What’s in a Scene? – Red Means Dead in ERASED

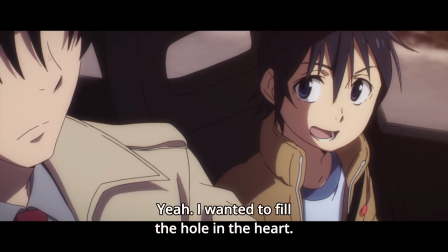4:06 But we do get one wide shot of the two of them when Satoru tells Yashiro that he wants to fill the hole in his classmates' hearts.
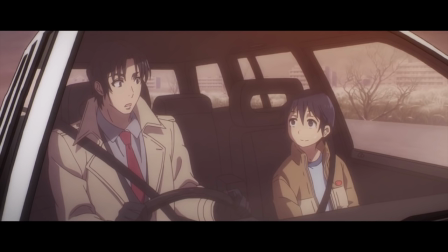4:13 This line, which Yashiro originally fed Satoru to explain his own feelings, legitimately catches the teacher off guard. He's surprised to find an even deeper connection between the two of them than he first suspected. Unfortunately, Satoru looks away in embarrassment,
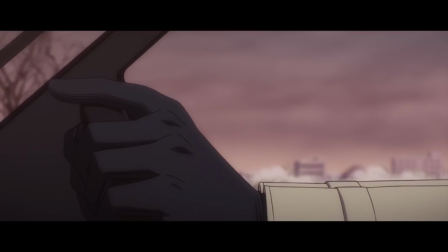4:29 giving up the one bit of power he'd won in the scene and losing his last chance of potentially changing what's about to happen. Yashiro quickly regains his resolve. He takes back control of the conversation by launching into a bullshit diatribe about this philosophy.
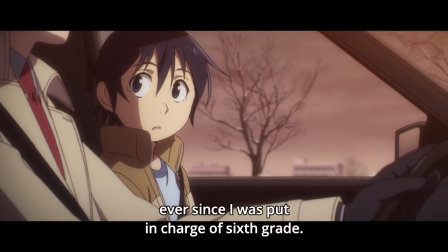4:44 Instead of looking at his face, the camera focuses on him tapping his steering wheel with his index finger, then on Satoru.
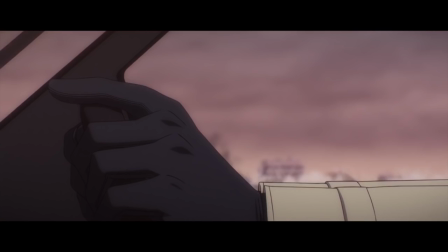4:50 Since he's not really being honest, there's no reason to look at him. But when he says something he actually means, we get a good look at him in profile.
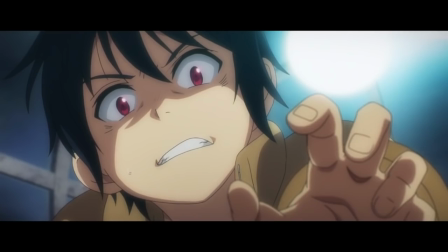4:58 His face is cold and emotionless as he declares that there's no real difference between good and evil deeds. that performing either is just a way of making up for a defect in ourselves.
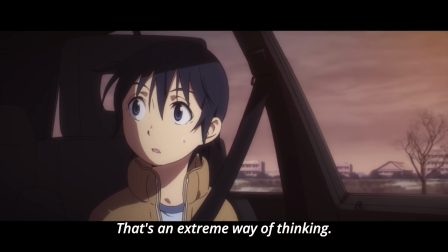5:09 Which is certainly true for Satoru, to a point, though he still thinks of Yashiro's point of view as being extreme.
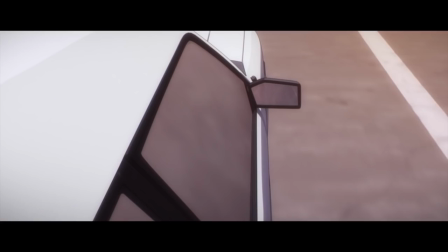5:16 Yashiro explains that he's been trying to get close to someone as well, and laments that the chase has been fun.
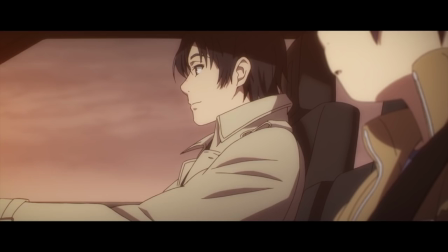5:22 As he does so, we cut to a shot of the rearview mirror, signifying that he's reminiscing. The subtext, of course, is that the chase is over.
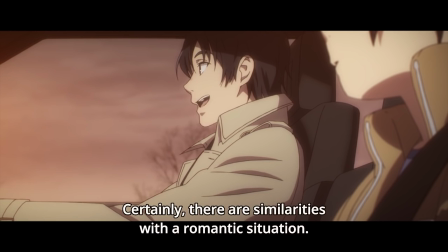5:30 Confused, Satoru asks if he's talking about a girlfriend, which Yashiro quickly dismisses, although he admits that there's a similarity.
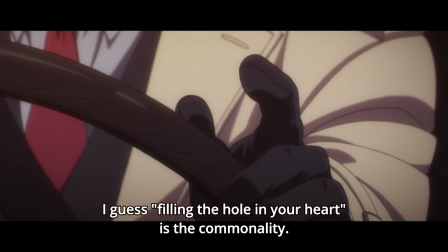5:37 His killing is motivated by a twisted longing not dissimilar to love.
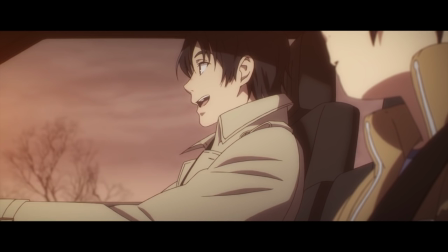5:42 Again, he's being genuine here, so we focus on his face, though Satoru's face is obscured to show that he doesn't really factor into these thoughts.
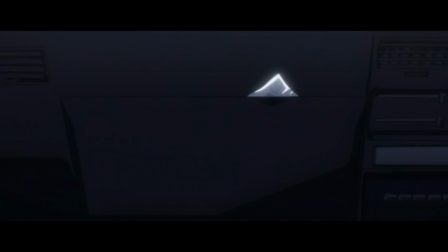5:50 Satoru's attention shifts to the tapping fingers, a nervous tick which he assumes means his teacher wants candy.
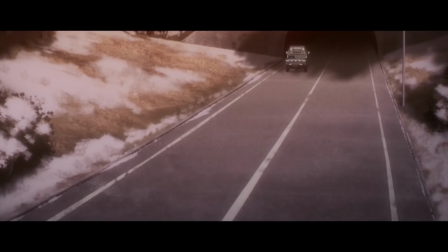5:57 Reaching for the glove box, he finds only a packet of laxatives, and immediately the car drives into a tunnel.
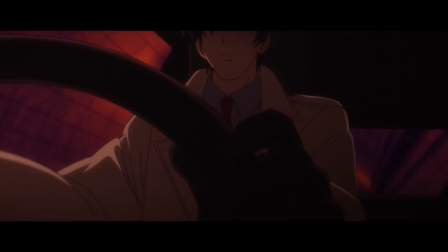6:02 And now, suddenly, everything is red, because Satoru is surrounded by danger. Yashiro explains that there isn't any candy, but stops tapping his finger anyway, because even without it, he's about to satisfy his craving. And then he lets the cat out of the bag.
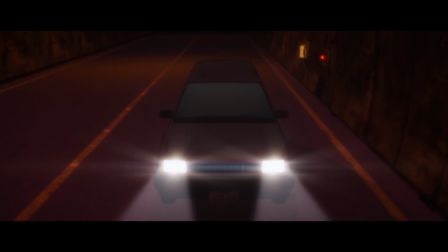6:23 The line is a little hammy and melodramatic, but it works to punctuate the scene.
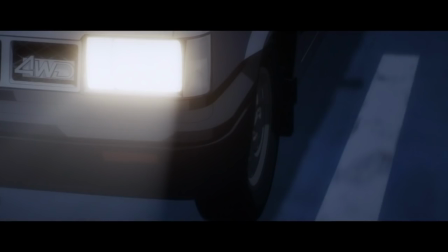6:28 The lights of the tunnel also change the color of the white car, emphasizing the difference between it and the one Satoru rode in previously.
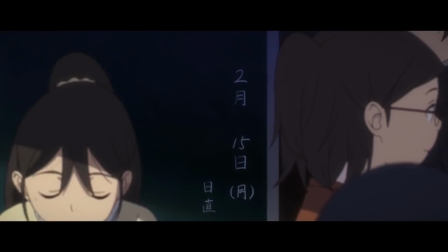6:37 Satoru looks up slowly as the tension builds, and at last we see a wicked smirk on Yashiro's face, his true colors finally revealed. Well, I say colors, but it's all cold and black, like his suit.
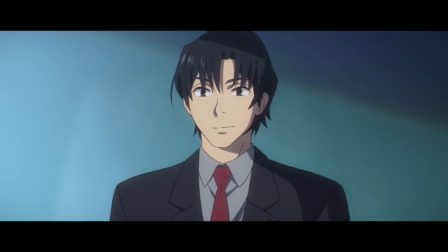6:49 It becomes clear in this scene that his tie represents the token emotional gestures that he uses to hide his true nature as a remorseless killer.
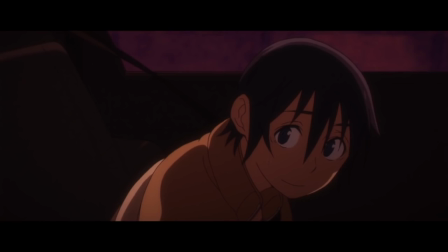6:57 Now, cut to commercial, and presumably most people who watch this in Japan flipping their collective shit.
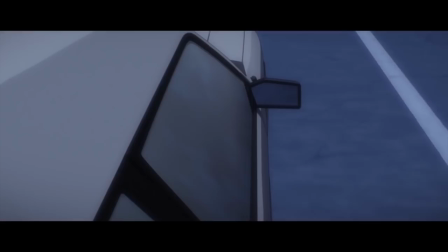7:04 And that's where I'm going to cut this off, because after the break, the scene continues for the rest of the episode, and if I analyze the whole thing in depth, we're gonna be here all day.
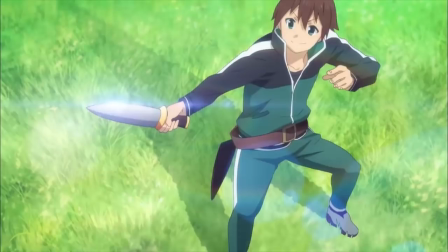7:13 Which I'm sure many of you wouldn't mind, but I've got Gravity Falls and Hitman videos to make, as well as a ton of OPs to cover.
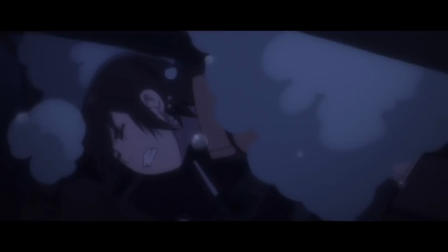7:19 Plus, I'd probably get hung up on the fact that Satoru could easily just slip out of the seatbelt without unbuckling it.
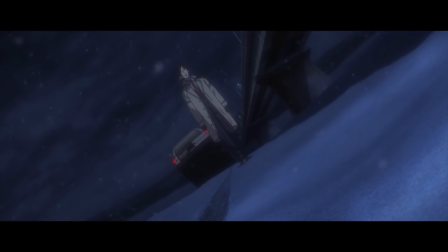7:25 But seriously, it's clearly way bigger than him and undermine the overall point of this video,
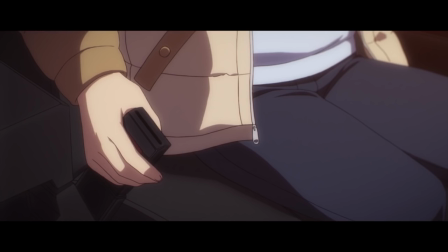7:32 which is that this is a really, really strong scene.
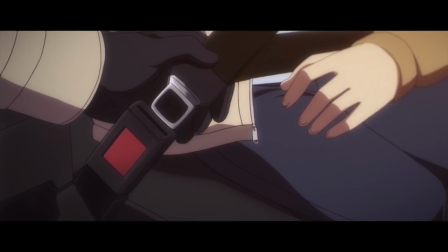7:35 It uses thematic elements that have been established throughout the series in order to ratchet up the tension to record heights, along with good old-fashioned quality filmmaking.
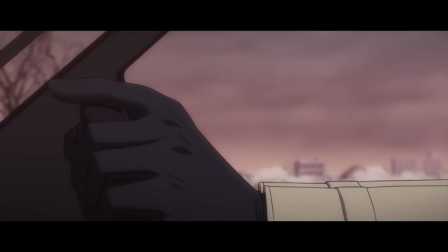7:44 The shot composition and editing here is brilliant,
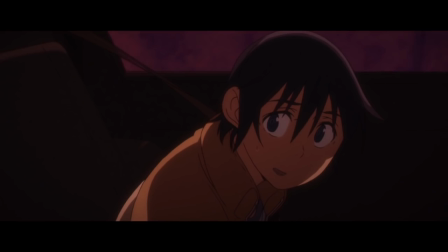7:47 and the decision to leave out music entirely in favor of the low drone of the car subtly helps to put you on the edge of your seat.
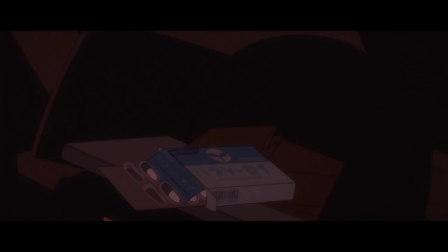7:53 And it continues to be a great scene after the break.
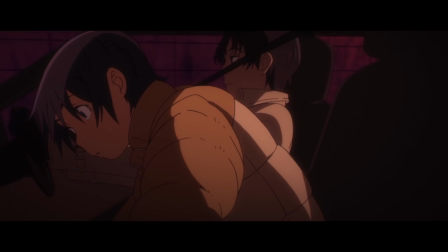7:57 Slow, tense music is added now that the danger has revealed itself, and through smart use of protracted moments of stillness,
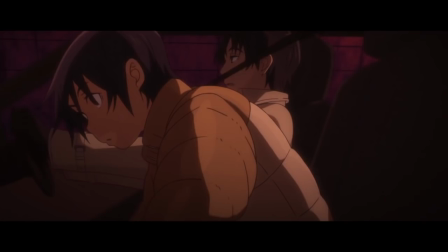8:04 the scene plays with your expectations as a viewer to get your heart pumping. And when things move, the animation is gorgeous.